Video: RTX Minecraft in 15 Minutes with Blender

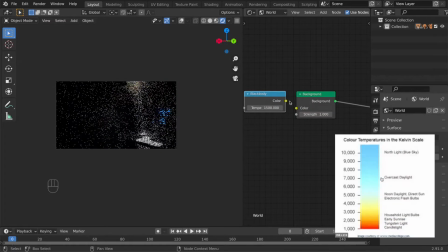Again, add a blackbody node, and according to Google, the color of the sky is 7500 kelvins.
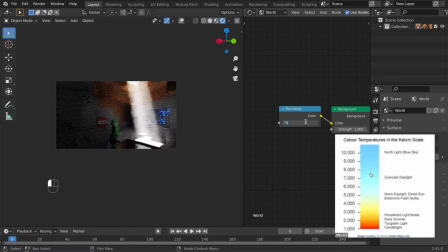So type it in the node and you're all good with the sky.
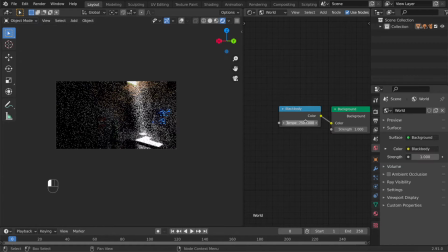If you wonder why I'm not using an HDR, the answer is I actually used it in the beginning, but it adds too much render time for what it brings. Really nothing special. So always consider if a scene really needs an HDR. Now the scene is finished, and before we render, I'm gonna make some optimizations so that the render will be as fast as possible.
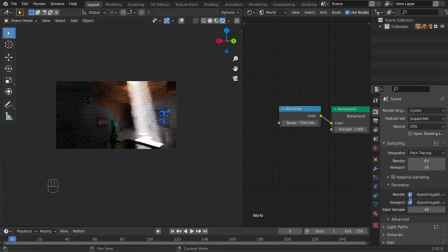First, make sure you have render denoising, it's either optics or open image, and then make sure the light bounces are all set to 1. Also use a GPU if you have one, and use large tile sizes with GPU and small with CPU. For the last thing, turn on the mist pass, cause everybody likes to hide bad renders with some fog, and then press F12 and start the render.
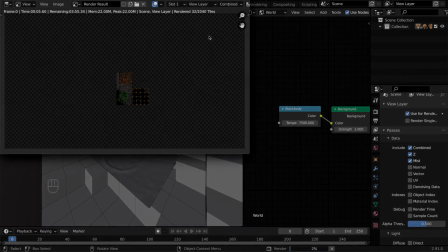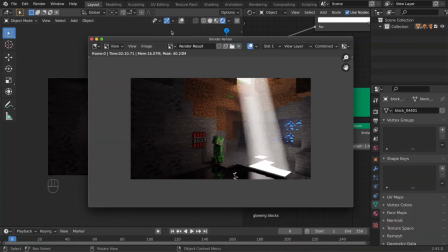The render is done, it took 2 minutes and 10 seconds, if you were faster you should consider subscribing, because fast subscribers are the best.
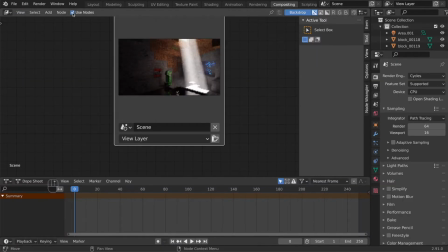Now let's start compositing. Go to the compositing tab and click use nodes. First I'm gonna add some mist, so add a mix node, connect the images and set the blend mode to add.
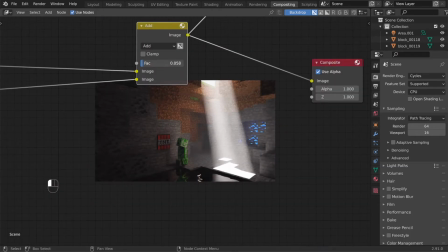Now we have fog, but only a tiny bit, right? Then let's add a glare node.
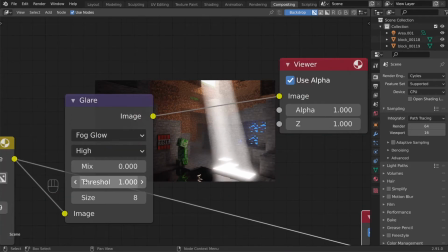I recommend fog glow and tweak the settings as you like, I won't force any settings because glare is such a personal sensitive stuff, so do whatever you like with it, right?
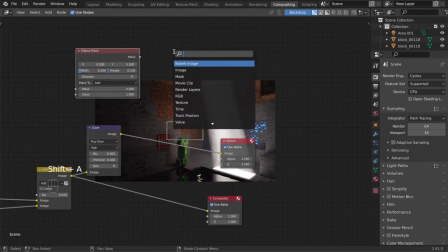Then we're gonna add a vignette effect, which may look complicated at first, but don't worry, it actually isn't.
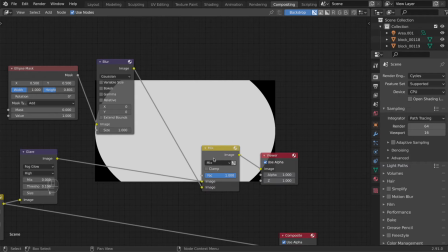The ellipse mask creates a black and white circle, and if we mix it with our main image using the multiply blend mode, the areas that happen to be on the black area of the mask will get darker.
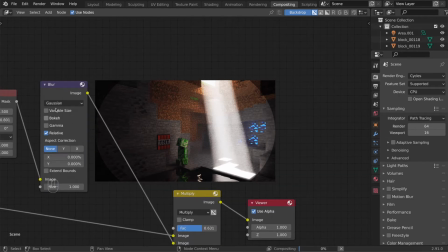Now when you blur the ellipse mask, we get a smoother result, and that's really all for the vignette.
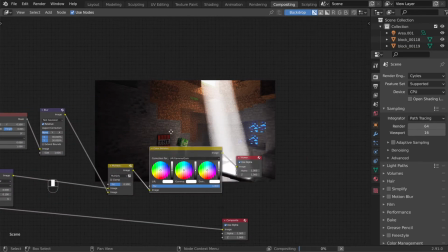I also added the color balance node. You should always use the color balance in the offset power slope version because it does colors correctly,
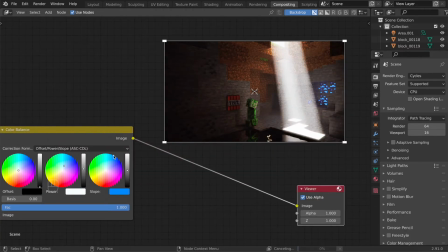but the mid tone wheel suffers from some mathematics that make it work inverted, so keep that in mind.
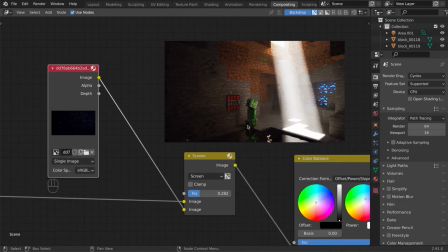For the final polish, I added a dust texture with the screen blend mode and made two layers out of it.
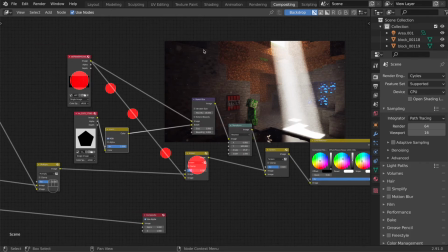The first one is the original dust being screened onto the image, the second one is the same dust but with a bokeh blur so that it seems closer to the camera. This little pentagon is here to make the bokeh node work, and you could use any shape actually instead of it. I moved the bokeh layer in a different location because otherwise the blurry layer and the sharp layer would match perfectly,
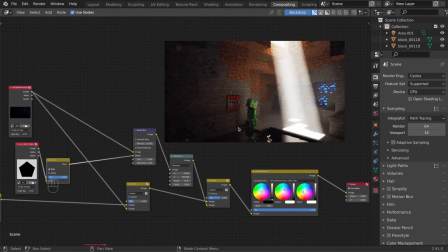and it doesn't look the best this way. and the compositing is finished.
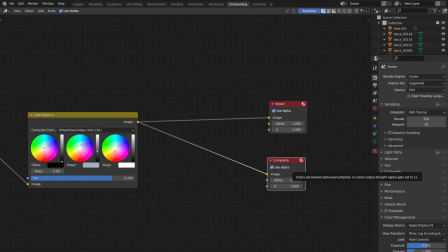Make sure your last node is connected to the composite output, not the viewer output, and export the result from the image editor.
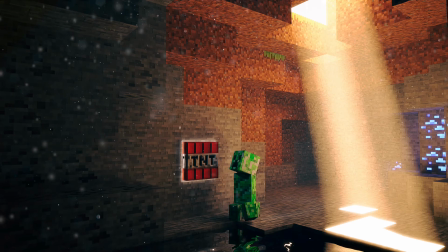And I know this doesn't look exactly as the thumbnail, but don't worry, I hate that feeling as much as you do, so here's the magical node setup for the final thumbnail.
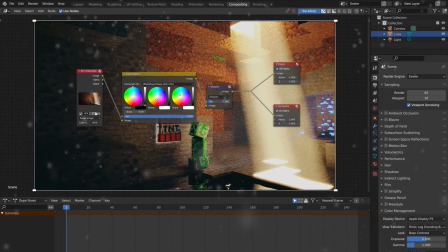And now that I have revealed my last secret to you, let's get back to the headquarters. So here we are in the headquarters, and the last things before we finish this one up are going to be the three tips I gave you in the beginning of this video. And these are the sun strength. It's going to be around 400, 440 was the exact size on the webpage. Then there is this texture interpolation. If you want to get to Minecraft feel and vibe, you should use the closest. And if you need a water surface and you don't want to mess with this simulation stuff, just use a dynamic paint and you're all good to go. So these are the main things you should remember. If you knew them, that's great. If you didn't knew, you learned something. So I think I want to wrap this one up, and until next time, ciao.